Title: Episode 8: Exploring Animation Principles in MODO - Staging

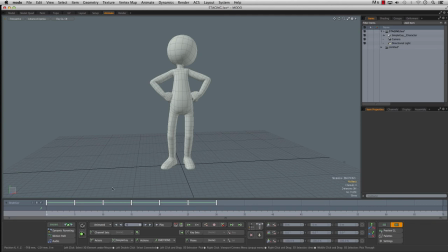[20:32]
And without knowing anything with no set with no camera we kind of get a feel for mr. confident over here if we go to this pose without knowing anything about the story as soon as we open our eyes and look at this there's there's problems this guy's under duress so mr. cheesy here
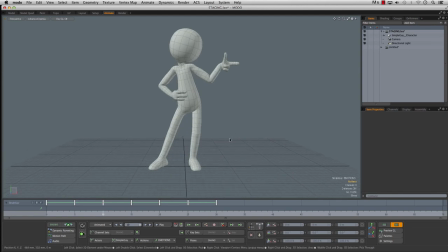[20:52]
he's got a very definite kind of angle we could kind of figure out what his story is about here we have pouting child that knows everything. Here we have exhausted from running upstairs or just exhausted because they ran for the train and missed it.
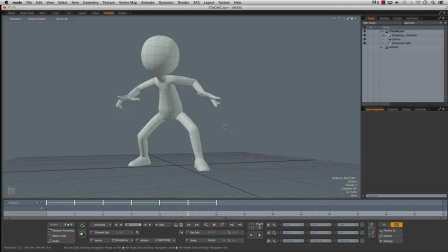[21:10]
Dejected sad guy. This guy's Mr. Action, ready to defuse a bomb or do something awesome. And this is Mr. Sad. He's just unsure of himself and uncertain.
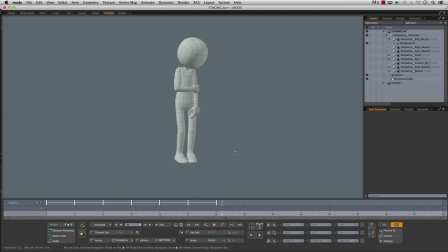[21:24]
So if you scrub our timeline here you can see we've got a whole bunch of different personalities going on when you're planning out your camera angles you kind of want your camera to help sell the emotion of your scene that's part of the staging so let's switch to a camera we'll go widescreen
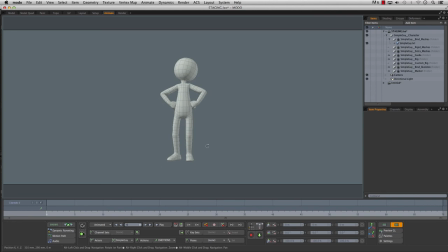[21:40]
here okay so for this guy mr. confident what would make a good camera angle for him if If you're doing this shot,
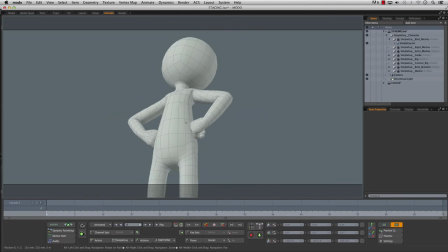[21:49]
I'm thinking something super low, very epic, maybe a little off center,
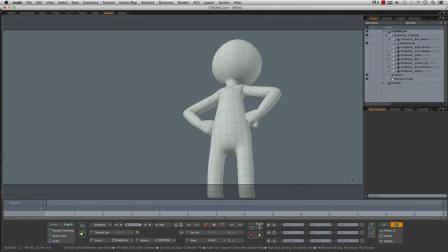[21:57]
but that to me feels good. This composition and that pose, they work good together.
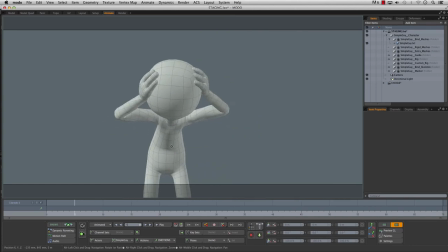[22:07]
What about Mr. Crazy pants? Oh, maybe for him, you know, you have,
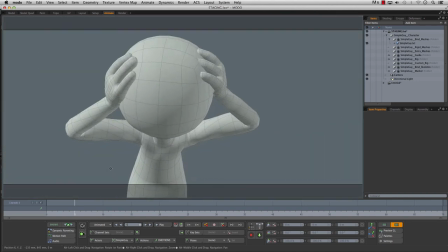[22:13]
you start wide and you punch in to kind of have a camera move that reflects the emotion
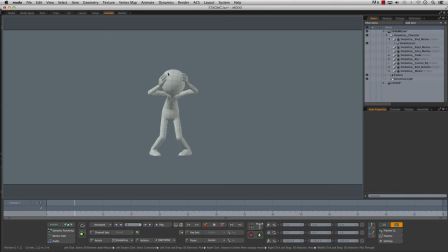[22:19]
of the scene things are going crazy everything's going he's watching his car explode
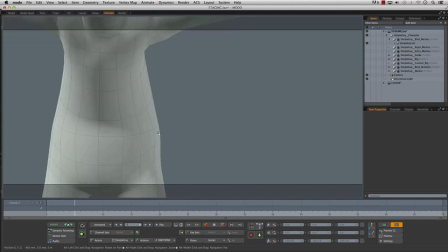[22:24]
and then you just do a crash zoom into his face just like kaboom
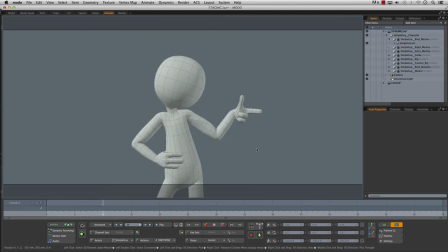[22:30]
something like that mr cheesy i mean depending on what kind of character he is i mean seems a little cheesy a little a little overconfident i don't know he might want to invade your
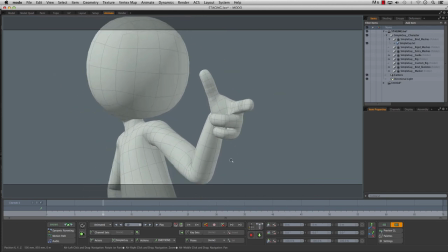[22:41]
personal space a little bit a little pointing right in your face maybe shot like that
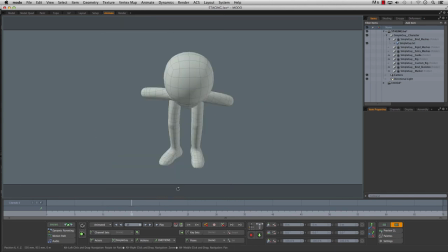[22:47]
hey now annoying kid would probably just look up at you from this angle and tell you how you're wrong dejected guy who missed the bus or is exhausted from running somewhere I
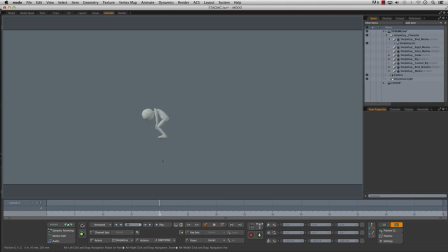[23:05]
don't know you could put him you could just make him look more exhausted and alone and sad just really wide shot
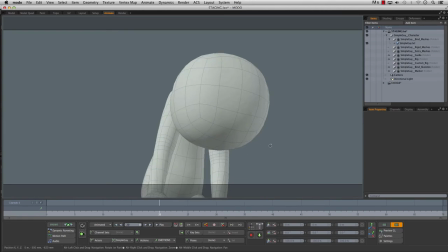[23:14]
get underneath him and just have his whole face just hacking and wheezing.
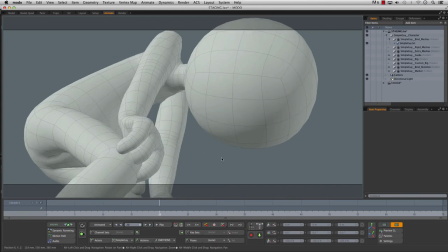[23:22]
It could be uncomfortably close to him to match how uncomfortable he is.
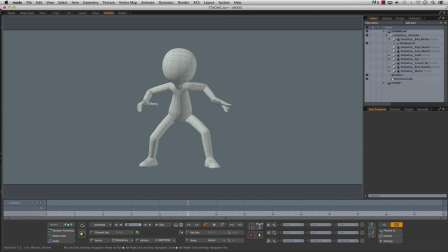[23:30]
Mr. Action. I don't say he's about to jump off a rooftop. Again, that would be a good one of these. As he's about to jump, the camera just slams into there.
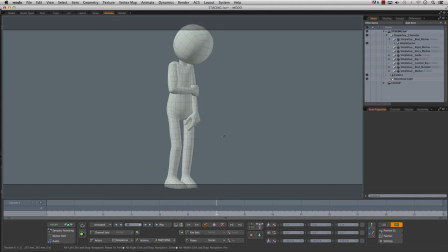[23:43]
So that would work. and uh mr emo pants i don't know maybe something off center so it doesn't feel balanced so he feels a little off kilter make
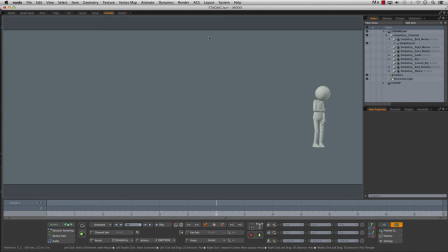[24:03]
them really small in frame i mean there's no right or wrong answer to this it's just they're just suggestions based on like the mood of the scene and the character i mean And I think this, this framing with this pose is less effective than even
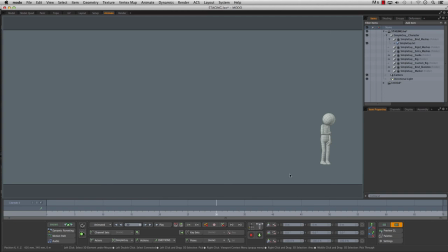[24:23]
like that, that framing. They just look sadder and more alone. And there's just this big negative space just eating them up. Okay, so now I'm going to scrub through a few sequences that I've done over the years. And just kind of talk over them and explain some of the decisions I made.
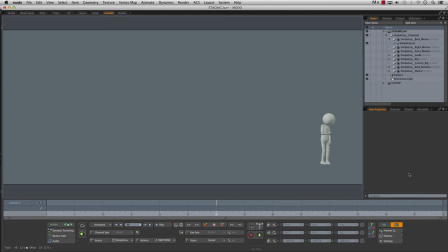[24:40]
And why I staged the shots the way I did. Okay, so here's one I did last year.
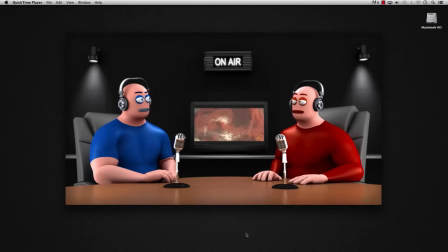[24:48]
And sorry I've got to keep using the same clips, but they're the only ones that I have all the rights to. So, sorry about that. Just give this first part a listen.
There was a Moto user who finds our antics to be somewhat disconcerting.
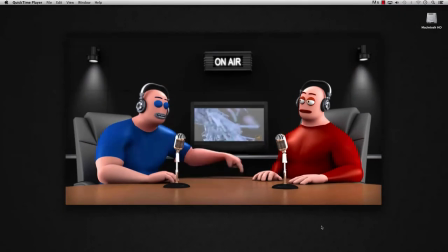[25:05] Oh, really? Yes. So I think in the interest of saving our show, David, we need to bring it down.
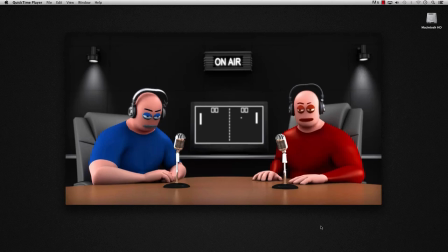[25:12]
and so this week on modcast okay so the whole premise of this episode was that things were too crazy before and that now everything's got to be toned down so that's why this camera is locked off with
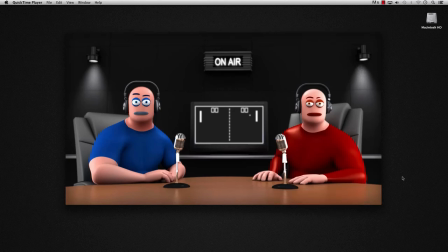[25:27]
no motion at all for the entire shot there's no cuts there's no over the shoulders there's no there's nothing it's the most boring stagnant camera shot possible to match what has to happen in the scene and that is to tone everything
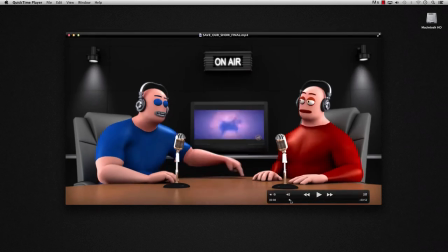[25:43]
down now if you watch the characters you never want to
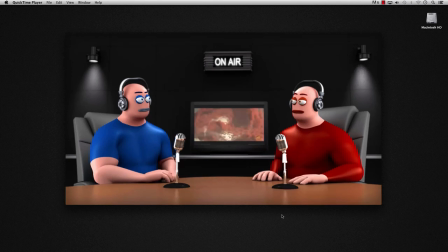[25:48]
have two characters doing a bunch of business at the same time unless that's the staging you're going for of confusion there's a lot of stuff chaos going on in the scene but for this it's a give and take between these two characters so
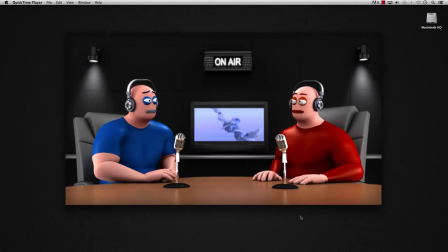[26:04]
he speaks he listens he reacts he speaks
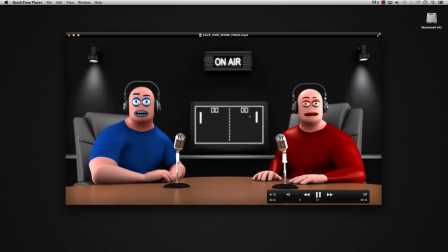[26:13]
and you watch its back and forth when one character's speaking the other character is barely doing anything at all just
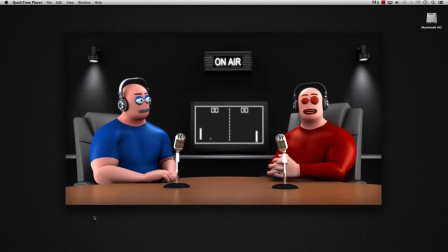[26:20]
a couple blinks to kind of stay alive but they don't compete for attention and at the end of this monologue here turn the volume up just for a sec there's a head move that directs your attention back across the
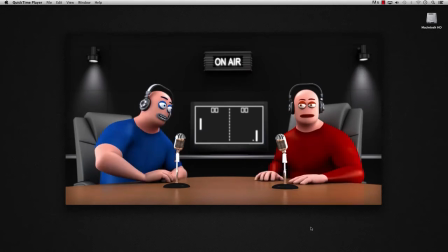[26:36]
table kind of guides you over to look because it's his turn next yes let us discuss recently
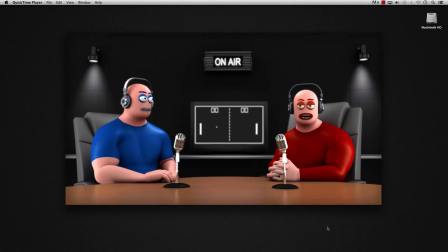[26:42]
the we've been posting on our right here youtube play david i got it so as he looks across the table the attention now shifts over here so
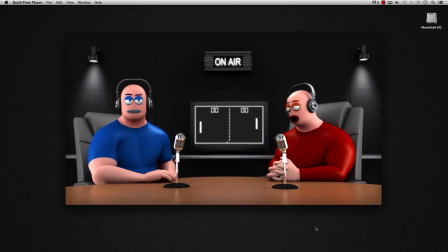[26:58]
you got to think of it as kind of like a ping pong match just back and forth back and forth back and forth see
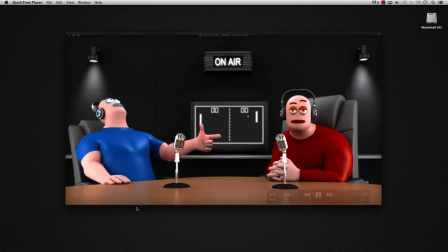[27:06]
super mellow over here just kind of a moving hold now focus is here
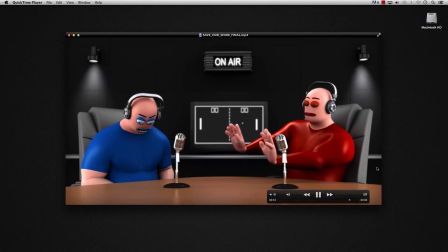[27:13]
see he's doing almost nothing big move here nothing happening here it's literally just back and forth back and forth now
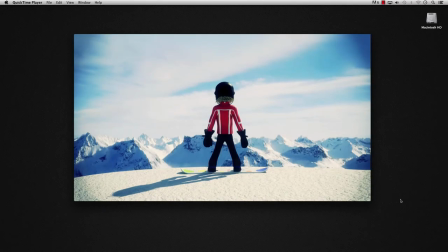[27:24]
this was a short sequence i did years ago and it was uh a dream sequence in a live action short so you watch it and you get a feel for what's going on